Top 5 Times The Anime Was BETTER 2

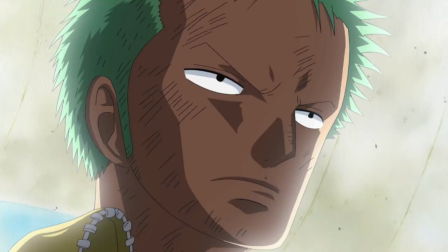And not only that, but this particular episode had the good fortune of being animated uncharacteristically well, especially for the Inislobby era, which is when, in my opinion, the animation began to take a sharp nosedive in quality that still seems to be in freefall to this very day.
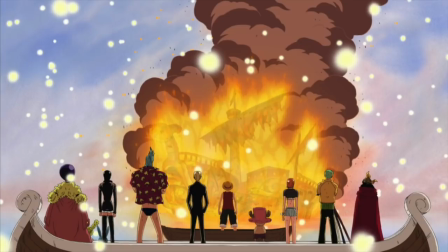However, the funeral of the Going Merry was lucky enough to be immortalized in one perfectly realized episode.
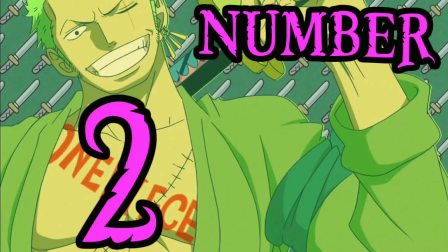Number 2. I want to live.
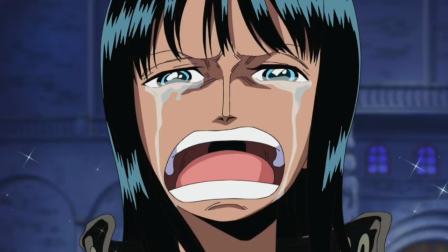Sticking with the any slobby motif, we now have what I honestly feel is one of the most iconic moments in the series, both in the manga and the anime. However, sadly, the manga does not have the advantage of Robin's voice actress, Yuriko Yamaguchi. When I first watched this scene, I had no knowledge of Japanese whatsoever, but her performance as Nico Robin yelling Ikitai made me go out and actively research
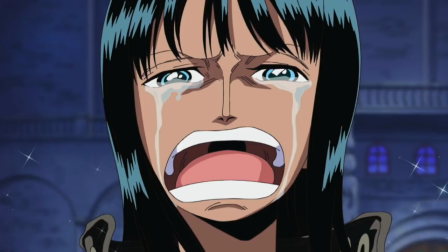the word itself because I needed to know exactly what was being said in that powerful moment.
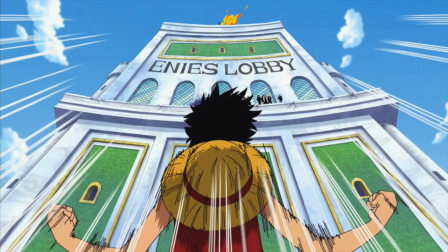And not only that, but Mayumi Tanaka's performance as Luffy also deserves a lot of recognition here as the words Ikitai to Ie are similarly ingrained into my being at this point,
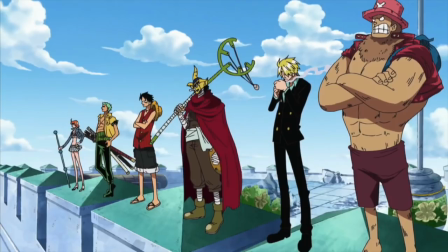which is Luffy demanding that Robin admit she wants to live. And all of this is set against one of the greatest pieces of music to ever grace the One Piece anime, a song called I'm Here With You Too, Which I would describe as a track that breaks you down into a very vulnerable state before building you up bigger, better and stronger.
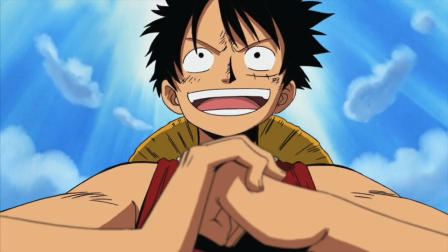And in the episode specifically, everything is capped off with Luffy saying leave everything to us, which is one of the most epic endings to an episode in the entirety of the series. And yet there is still one moment that I cannot deny being number one.
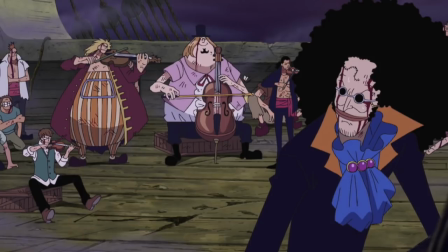Binks Sake. So before I get into this, I just want to say that I was absolutely flooded with comments about this in my original video. and I have to say that, yeah, I'm a bit of a fool for not including it there. The final concert of the Rumba Pirates is a torturously heart-wrenching sequence, very similar to The Funeral of the Going Merry,
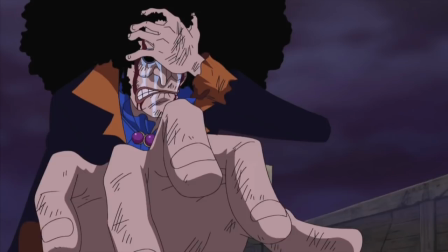actually, in regards to its core structure as a montage of scenes, except instead of one comrade dying,
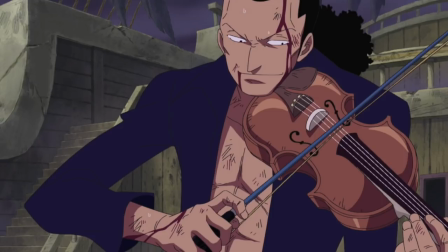it's an entire crew. But all of this is contrasted by Binks Sake itself, which is inherently a happy and celebratory song,
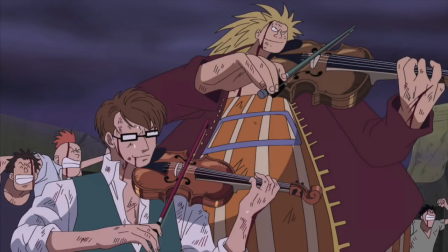and I know that throughout this video I've mentioned music a lot, but there is no greater display of the power of sound than here.
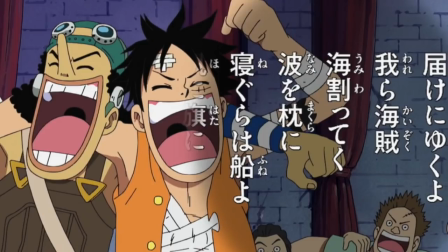I think that this moment kind of struggles in the manga because it's so musically based, However, in the anime we get the full picture and it even allows you to sing along if you have a basic grasp of Japanese.
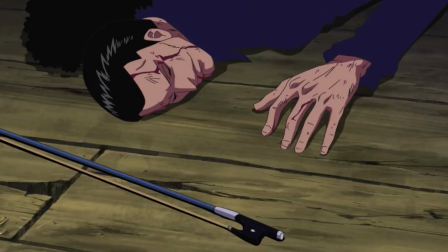And all of this is designed to hit you so, so much harder when the Rumbar Pirates slowly die one by one until only Brooke is left.
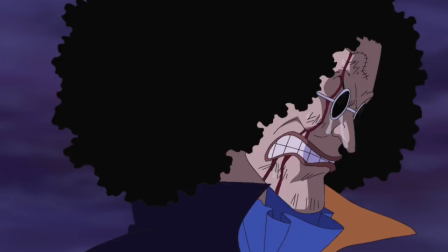Watching the scene in the anime actually gave me a new appreciation for Brooke's story, putting its tragic nature on par with, if not above, that of the other Straw Hat crew members. It is a crowning achievement of the anime and a supremely worthy winner of this list.
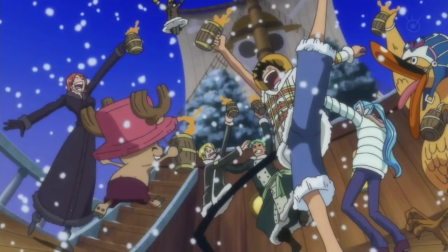But that pretty much does it for another top five times the One Piece anime outperformed the manga. If you enjoyed this video and the content this channel produces in general, then please do consider donating to the Grand Line View Patreon,
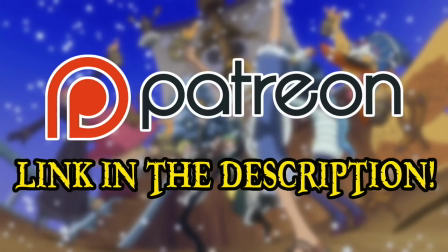because the support of all of you amazing people is what continues to make this channel possible.
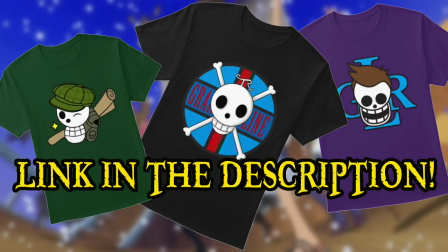Also, I've recently launched a Teespring store if you're interested in shirts, hoodies, and other miscellaneous items, with ProSades going directly to support the channel as well.
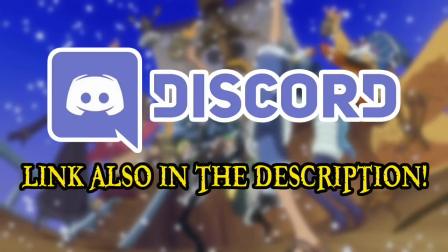And if you'd like to join the fun, then please do head over to my Discord server, where a wide array of shenaniganry takes place on a daily basis.
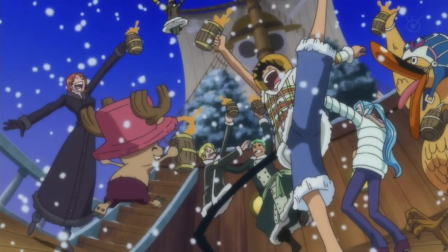And finally, please do comment with your own favorite superb anime moments in the series. This has been the Groundline Review, and I'll see you next time.